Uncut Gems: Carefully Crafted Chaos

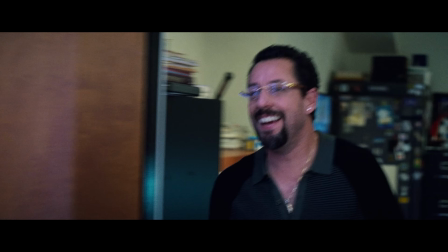[0:00]
This video is sponsored by Skillshare.
Kevin! Hey! Hey!
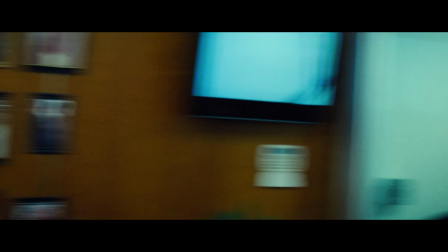[0:05]
The diamond shop scenes in Uncut Gems are some of the most frantic and chaotic scenes I think I've ever seen in a film.
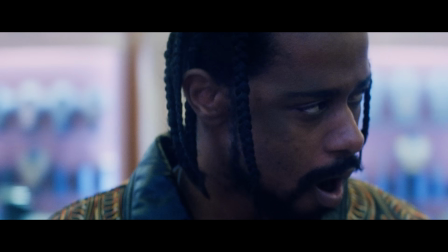[0:12]
In the midst of this chaos, there is an interesting creative choice that you probably didn't notice.
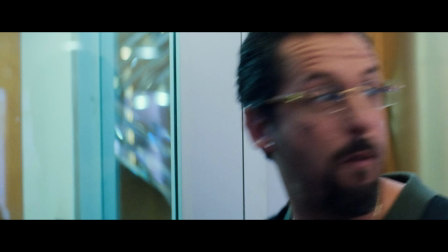[0:17]
The Safdies create a visual distinction between the front of the diamond shop and the back room by using two different types of camera movement.
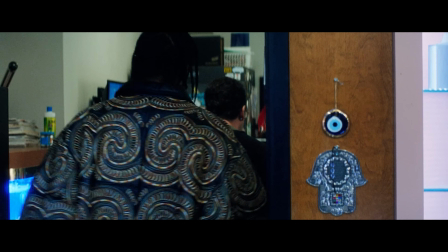[0:25]
When shooting out front, they have the camera on a steady cam, and when shooting in back, they use handheld camera movement.
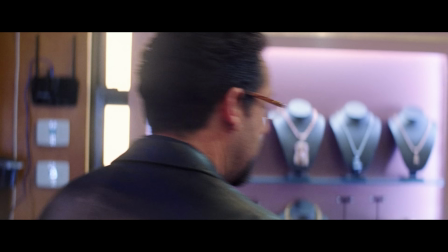[0:29]
They use both in a similar way to generate a chaotic energy,
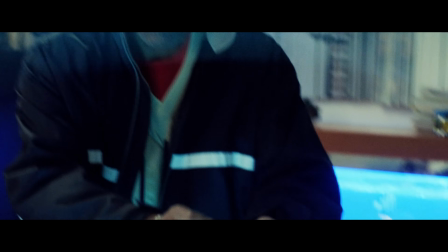[0:34]
but this very intentional choice gives the two spaces a distinct feel that you almost certainly picked up on despite not noticing the choice directly.
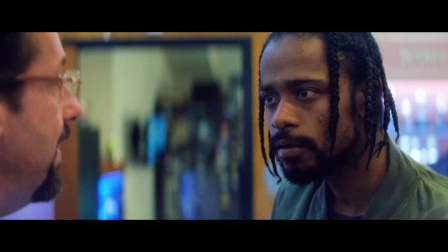[0:41]
The Division illustrates how one space is a place where Howard has to perform and be smooth, and another is a space where he can be more vulnerable and unstable.
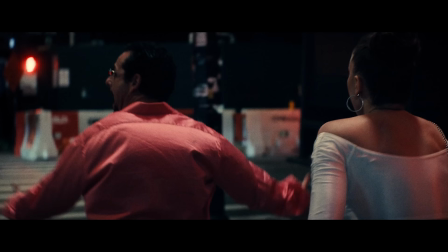[0:50]
With Uncut Gems, the Safdie brothers are pulling off a kind of sleight of hand. The film feels like it's out of control and like it might fly off the rails at any moment,
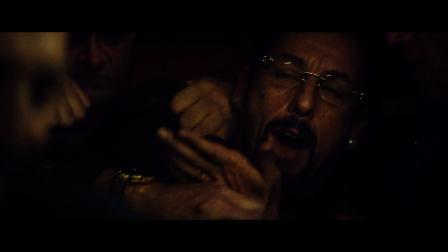[0:59]
but within that they're making careful delicate choices that construct a very specific experience.
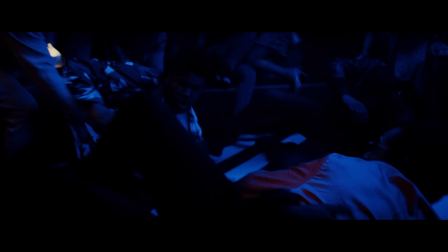[1:05]
Let's get underneath all the chaos and look at the editing, cinematography, and sound to examine how the Safdie brothers are so carefully constructing such an unhinged film.
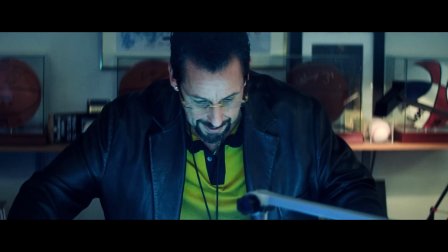[1:18]
Sound is the unsung hero of film,
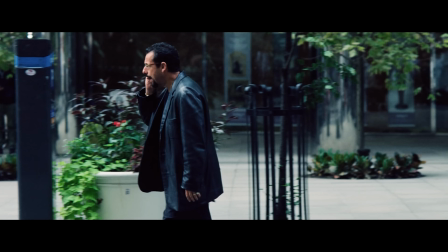[1:23]
and I think it's one of the most important components of the tense atmosphere that uncut gems creates.
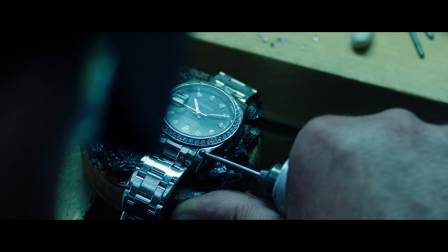[1:30]
Asafdys ratchet up the tension of the film by filling the soundscape with sounds that are typically anxiety producing in our own lives.
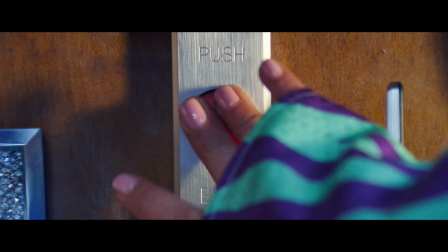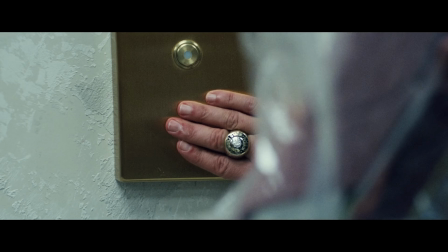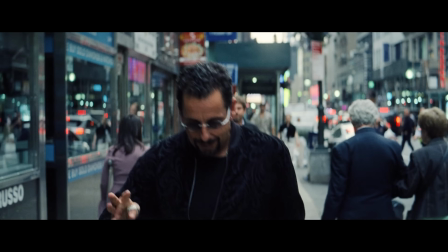All these things vie for our attention audibly throughout the film and it never allows us to truly relax. Probably one of the most talked about and noticeable uses of sound design in the film are the layers of dialogue that the Safdies use. In many scenes, in addition to the primary dialogue that drives the story, there are many overlapping pieces of smaller dialogue that add texture, chaos, and atmosphere to these scenes.
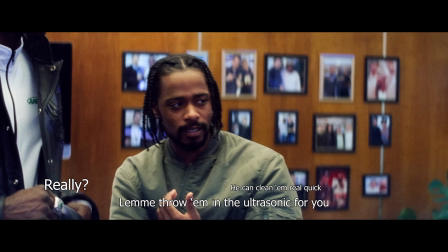[2:17] Let me clean this for you. Let me throw in the I'm going to be Ultra Sonic for you for free, okay?
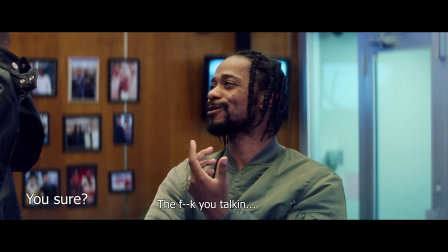[2:23] For free. For free for real? Sure. I would think you'd have bigger rocks than that.
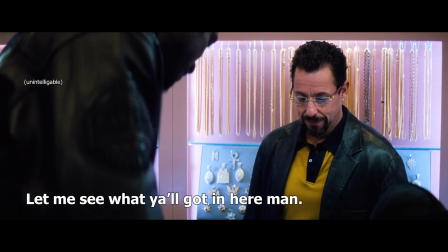[2:28] Just cause you're a big guy. Let's see what y'all got in here, man. Who would win in a fight? Ben Wallace or Tony Affleck?
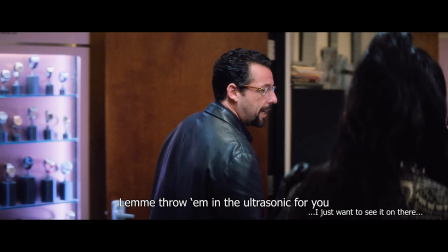[2:34] See ya all day.
The Safdies are very careful with their mix. While there are many layers, and often background characters' lines will overlap with the primary dialogue,
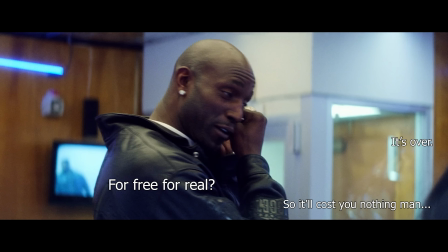[2:42]
it's designed and mixed carefully enough that you don't ever miss any important information.
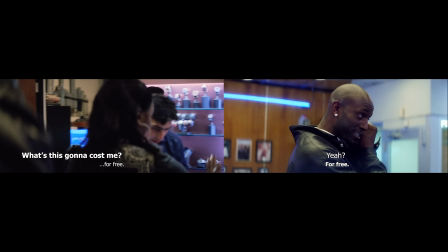[2:48]
In the most chaotic scenes, characters often repeat themselves, so if you miss a line the first time, you'll probably catch it the second time. The Safdies captured a lot of overlapping dialogue in the performances, but working together with sound designer Skip Levesay, they also layered in a lot of additional dialogue to make things even more chaotic. While additional dialogue recording, or ADR, is usually used to re-record lines that weren't clear enough in the original recording or to change small details in the plot, the Safdies wrote an additional 45-page script of extra lines to record to use as background filler for scenes. This technique is impressive and very effective, but there's more to what's going on in the sound design. The film's score is a unique, evocative, and powerful force in the film, but what's most impressive is the way the score intertwines with the film's soundscape. Watch this moment and And listen to how the timing of the car horns fit perfectly with the rhythm of the score and the dialogue together.
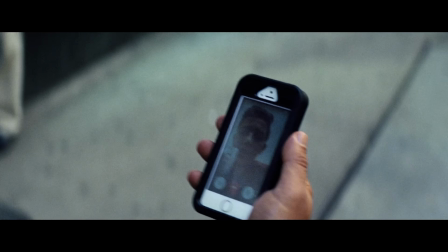[3:46] Eddie boy, what are you doing? What do you want, Eddie? Look what I got. Look, you're going to love this.
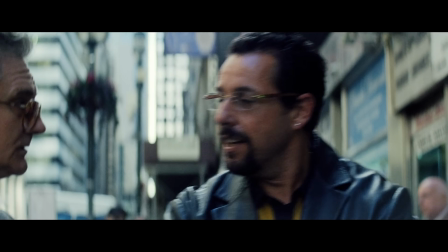[3:52] Here, hey, what's that right there? Will you leave me alone?
Here's another example. Listen to this moment, which you might need headphones to hear.